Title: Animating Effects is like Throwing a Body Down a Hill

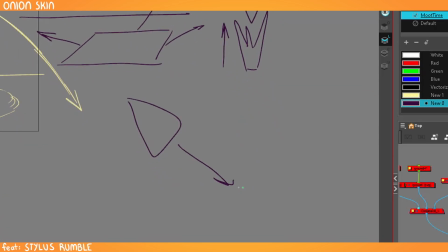If you throw something into the water this way, then it's going to send the water up and away far more in this direction and a little bit in this direction. So you're going to get one of these shaped like this. You know what I mean?
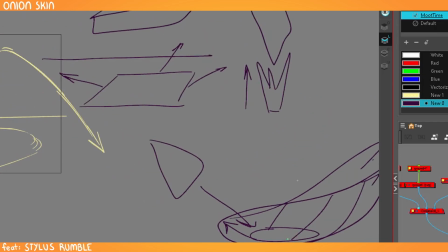Yeah. Where you get the higher side on this. So that's the first thing you think about. If you're just dropping a ball in there, it's a great little start.
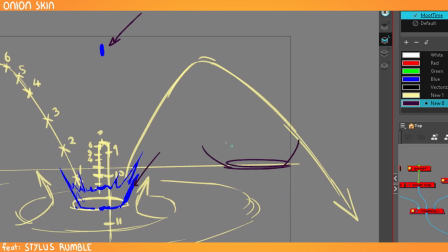Then you're just going to get your kind of typical bowl splash. And then you can start with the bowls that you were drawing.
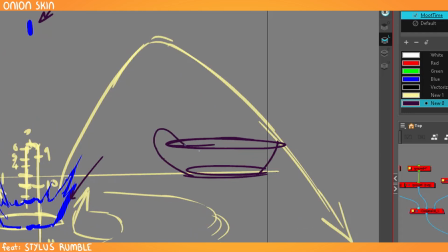It absolutely looks like a bowl. And then you can just pick a few high and low points just to make it a little bit uneven.
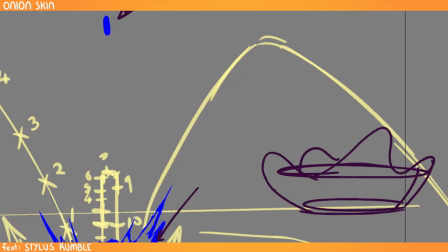And that's going to give it a little bit more visual interest. So I have a few splashes that I've done, just generic bowl splashes.
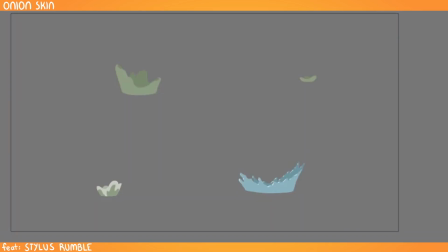And you can see that there's really not a rule about the shape of water, and this, it's going to be very much determined by the show you're working on.
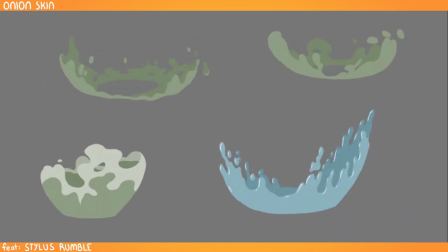Yeah, and there's no right shape.
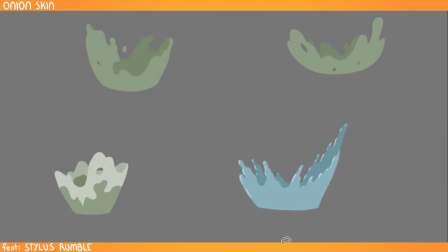Like you can, like this one is very pointy, and it's the perspective's not so great.
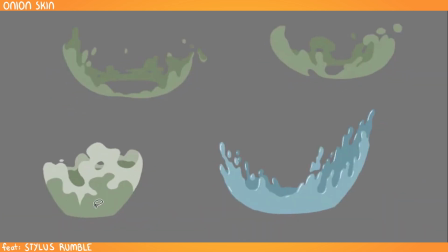I give myself revisions on this one, just to be fair. But this one's a lot more stylized and bowl-like. And then we have some stuff that's a little bit more like blobby looking. Yeah, it feels a bit heavier, a bit swampy, not just because of the color.
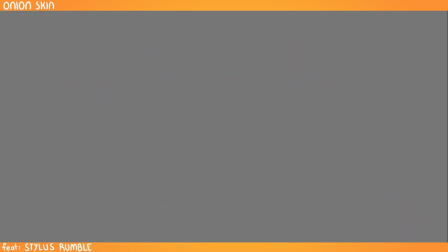Yeah, It's more it's viscous. from a swampy episode. So there's lots of different styles and different shapes you can go with. These are side splashes. So like I said, if your stuff is coming in from the side,
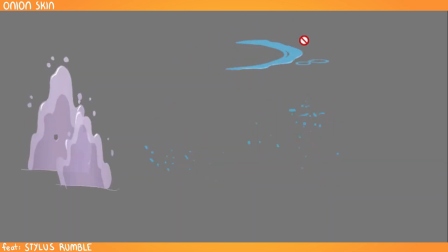you're going to get something probably like this top one if you're working on a show that has volume. But a lot of them in 2D, you get flat, just sideways flat things.
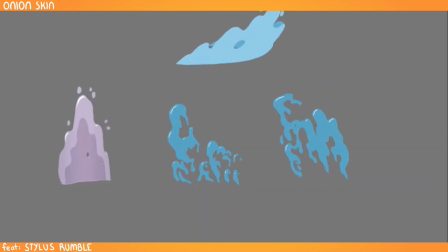Like these in particular, these very drippity ones, those were layered in between things. So you have this layer and then an object and then this layer and an object.
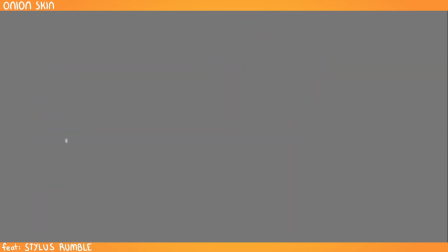So things splashing around, and you can hide the flatness by just having multiple ones that are layered behind each other. And again, you can see the timing of this one. It falls apart a lot. The drips disappear very fast. Yeah. And then this one over here, it has a lot fewer drips and a lot less detail
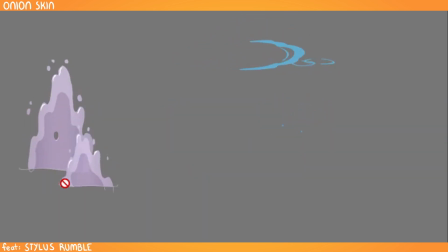in the shape of it, but it has shading on it. It has highlights on it.
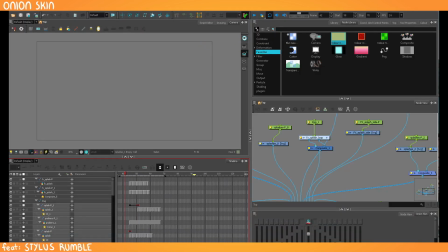So it's got a complexity in a different way. So when you're first starting, like trying to figure out, like panicking over the shape of your bowl is really not a good use of your time.
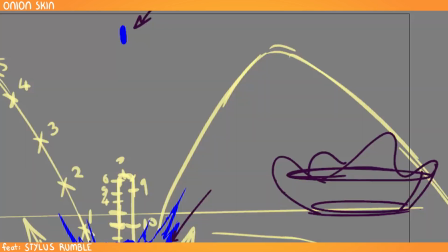Oh, okay. That's good to know. It's, yeah, like whatever it looks like in the end, that's fine.
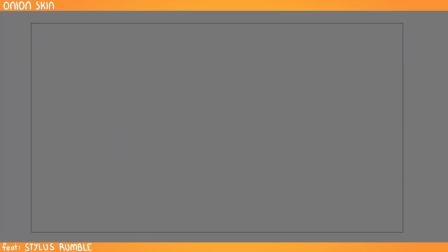Oh, I've got one here. I had to do a splash cycle, which is an absolute nightmare.
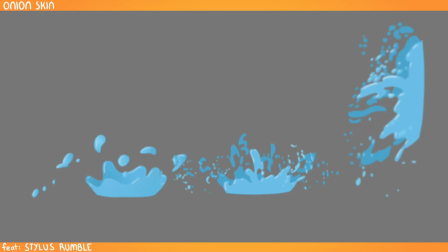Oh, you gotta figure out how to make it loop somehow. Yes. Looping splashes is one of the most tedious things you can do. It's a really fun and nightmare challenge. So this one on the left was the first one I did.
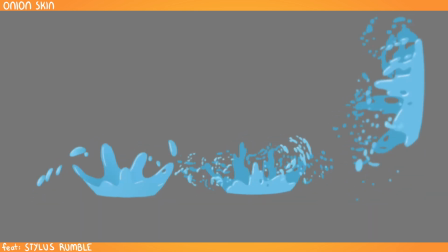And then they wanted it to be much more busy because the style of the show wasn't so simple. I thought I could get away with simple because it was kind of smaller, but they wanted it in this more of the detailed style of the show. So this was the first pass, and then this was the second pass. Whoa.
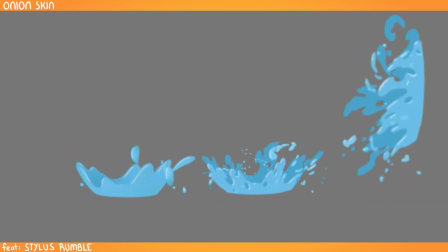So I just took this, which was like, I figured out the timing with the simple shapes and the simple blobs. And then I went over and I added like the interior holes of the water breaking up. And I added much, much more splash coming off the top of it, like the details of it.
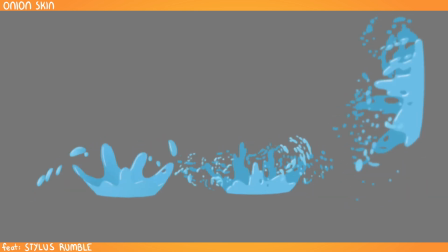So you can start very simple and then add more and more detail as you go. Even with something like the cycles, it's something that you can do in layers. Right. Because at first I would have thought that second one was a completely new animation. But yeah, now that you mention it, it is the first one.
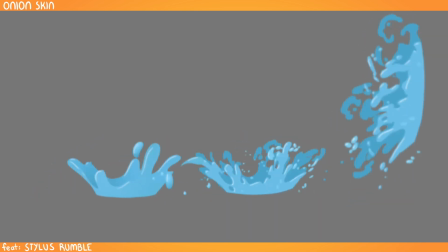It's almost like a cleanup pass of the first one. Yeah, and this side one is the same as this one, but it had to go down.